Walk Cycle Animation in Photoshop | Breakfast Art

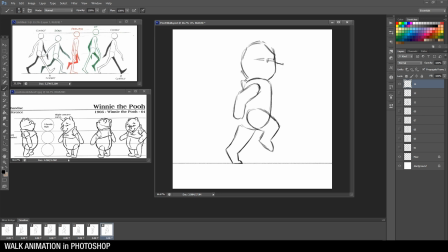Okay, with that more or less done, I'll just preview the animation, and generally it looks fine. But I noticed some weirdness with the right foot in general.
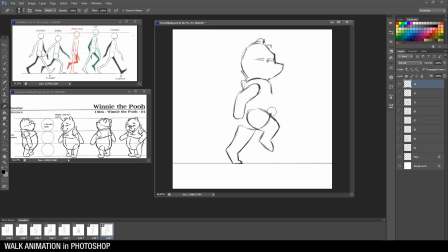So as I mentioned previously, I'm just reorganizing everything into layer groups. It will help me with my cleanup process later on.
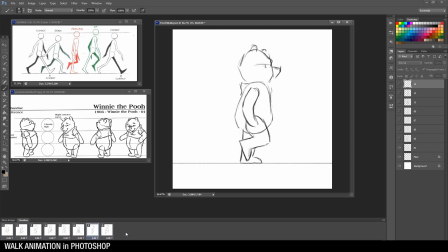I will be creating a new layer above this rough sketch to just clean up on the animation.
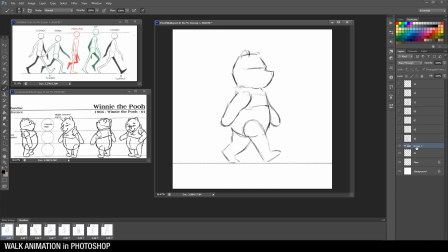Whenever you create layer groups like this, it is important to just go back and make sure that each frame on the timeline is properly configured to this new
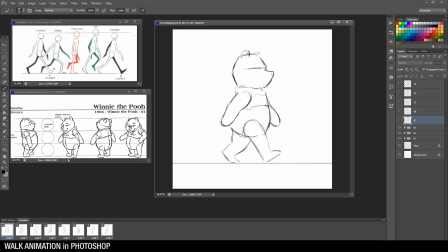layout of the file, I guess. So I just go back into each single frame to hide and unhide the appropriate file group, or the layer group, I mean.
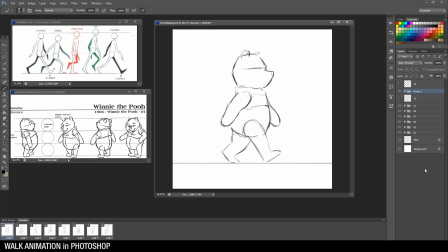So rest assured, unless you are planning to add a few more frames, this is the only kind of tweak that you need to do for the timeline.
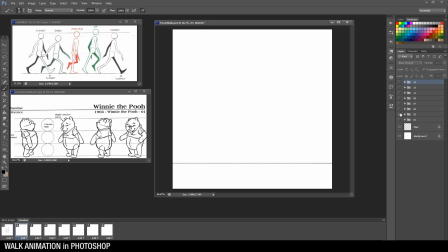And once everything looks fine, you can proceed on. But as I mentioned previously, I noticed some weirdness with regards to the right foot.
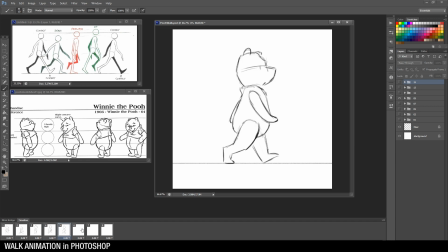So in this one frame, I believe that was the passing, or was it the...
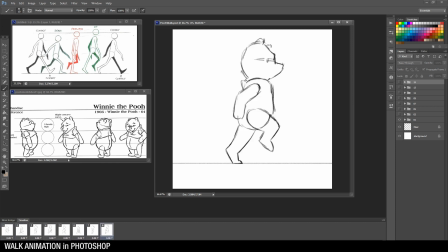I apologize, it's for the left foot, not the right foot. I noticed in this up frame the left foot isn't moving as much.
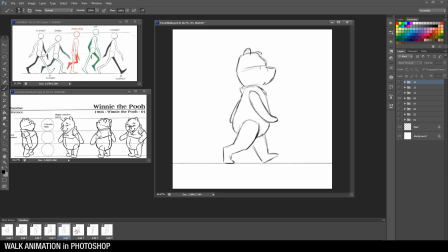So technically speaking, each foot should be moving at a uniform speed when it's sliding across the floor like this. When it's, to give the illusion that the character is actually moving forward.
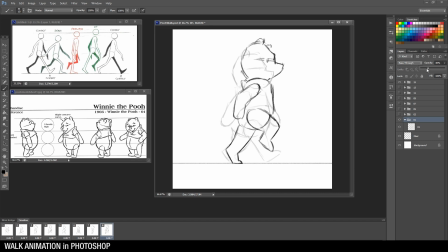It's kind of doing this pseudo moonwalk. So you have to ensure that the foot is actually traveling across this horizontal ground plane.
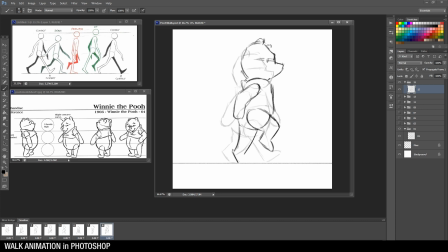So if it's not moving, it doesn't give off that illusion that, you know, the character is actually walking on the ground. It's actually traveling forward.
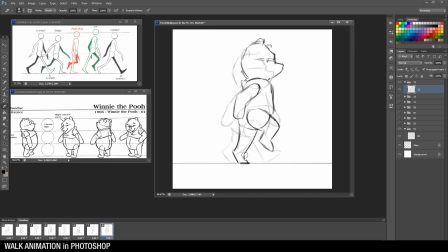So I'm just going in to fix some of these issues. And once that is done, it looks a little bit better.
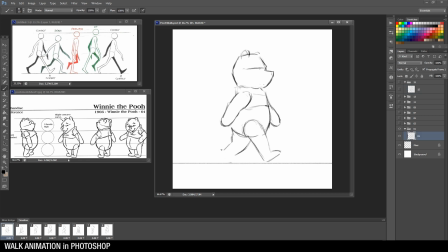Let's see if I made any more changes. Yeah, I think I'm pretty happy with this.
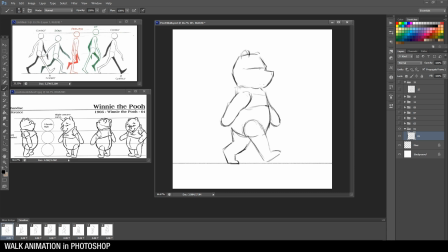Right now, I'll just switch over to the time-lapse version, where I actually